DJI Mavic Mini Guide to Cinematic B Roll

You can push it a little bit, however, just right out of camera, this is what it looks like. So you can get good looking footage just straight from camera. Now you also want to think about using the sun to your advantage. So if you just have a flat image, say it's just a gray clouds and it's just a very flat looking image, that's just as bad as a super over contrasted image. So the idea is finding enough contrast where you can see a range in your shot and use that to your advantage. So this shot was taken with the sun peeking through the clouds. And what I was really focused on was finding the moments where you see this band of light coming through the houses and it makes it a much more interesting shot than if it was all flat lighting. So think about weather, think about using the sun to your advantage and find a way to create contrast in your frame, but you just don't wanna push it to the extreme like I was saying, where it's super overexposed or super underexposed.
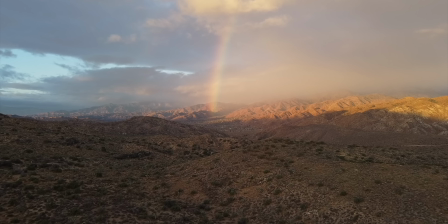[5:01]
Now you don't wanna fly your drone super high in the air, like you don't wanna just take off and be looking down,
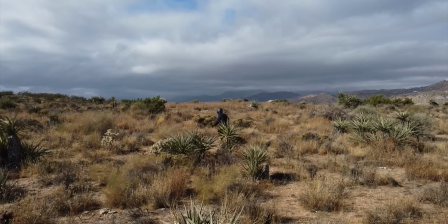[5:06]
but at the same time, you also don't wanna be so low to the ground that all your shots are looking like you just used a gimbal and you're walking with it. So the idea is create shot variety. So to create cinematic sequences, you need to have a variety of shots.
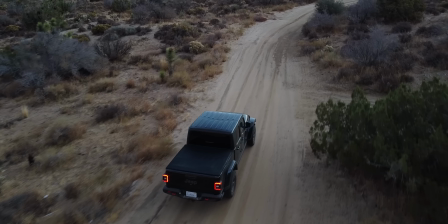[5:20]
So grab some closeups, grab some wides, grab some extreme wides,
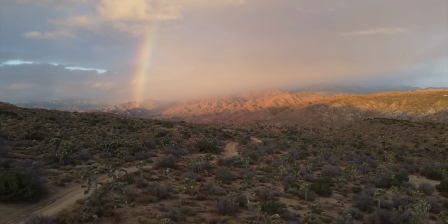[5:24]
and use those together to build out a series of shots that really cuts together so that you can create more of this sequencing of footage rather than just all shots from the same perspective. So use perspective to your advantage and vary your shot size. Now also with flying, you wanna do cinematic movements.
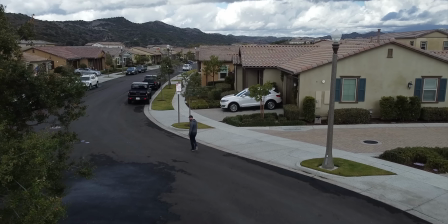[5:42]
So slow dolly in, slow dolly out, to the side.
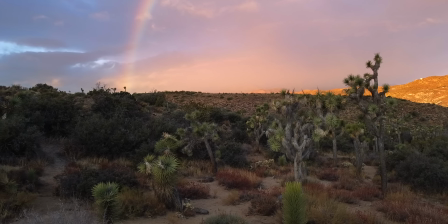[5:45]
Like you wanna vary up how you're moving the drone, but you also don't want your drone spinning and jerking around.
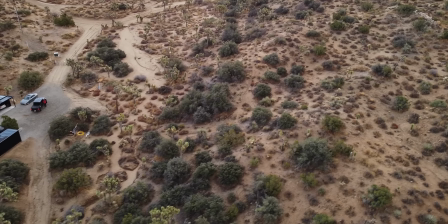[5:52]
So avoid all jerky shots. You don't wanna just like, eh, eh, eh, eh, eh. That doesn't look good.
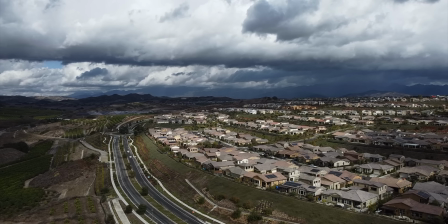[5:57]
So what you wanna do is do longer takes and have a beginning to end of your shot. So you're starting here and you're moving forward in a single direction, you're gonna end over there.
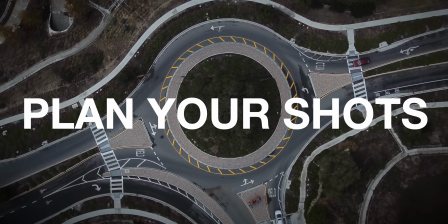[6:07]
So think through what it is that you're gonna shoot and plan out shots that have a beginning and an end.
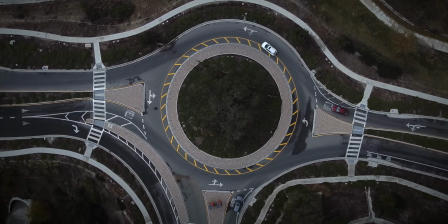[6:14]
Now you can use some of the features that come with the Mavic Mini. They have some pretty awesome automated moves that will get you some really good looking footage. But outside of those automation moves, you wanna think about how you would move a cinema camera.
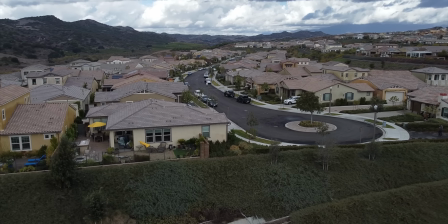[6:28]
So how would you move a movie camera? It wouldn't be like spinning all over the place and like jerky and this and that.
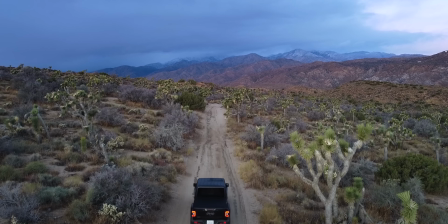[6:33]
No, what you see in cinema are thought out shots with intention. So I have a few other videos that really break down flying techniques to get these cinematic shots. And I'll put links to all of those videos down in the description. But the last tip I wanna give you is have a story to everything that you're shooting. And this is important. It doesn't matter if you're just out flying for the day, try to create some sort of story, some sort of sequencing.
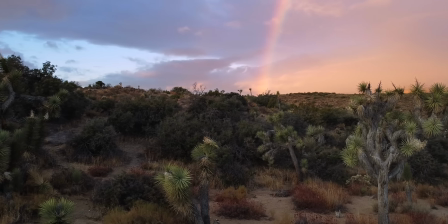[6:56]
Because when you have a story behind everything that you're shooting and you create a narrative with the shots, that's when you'll start coming up with a sequence.
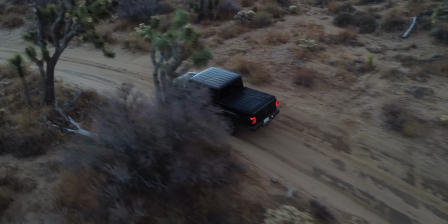[7:03]
You're like, I need to get a closeup of the Jeep, then I need to find a medium shot where I see the Jeep in the frame,
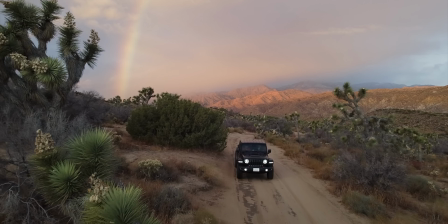[7:09]
some Joshua trees, and then I need to show the wide shot of the rainbow in the distance and the Jeep driving.
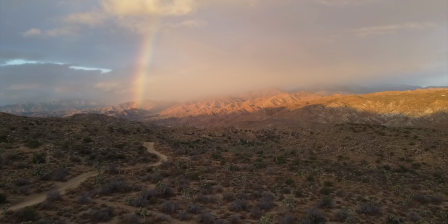[7:14]
Or I need to get a shot without the Jeep and just the rainbow with the Joshua trees. And so you start thinking of, okay, so how do I tell this story of the Jeep driving through the desert with the rainbow? It's not just put the drone up in the air, fly it around, and then you have pretty footage. When there's more thought put into the story and the narrative of everything that you're shooting, even if it's just sexy B-roll shots, it's gonna make everything look that much better because there is some intent behind everything that you're creating.
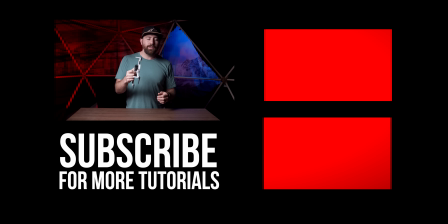[7:45]
And even with this little Mavic Mini, you can get some awesome shots. So guys, click right here for another video that goes more step-by-step on flying techniques on how to get cinematic footage. All right, guys, that's it. This is an awesome drone. I'm gonna keep flying with this thing. I'll see you on the next one.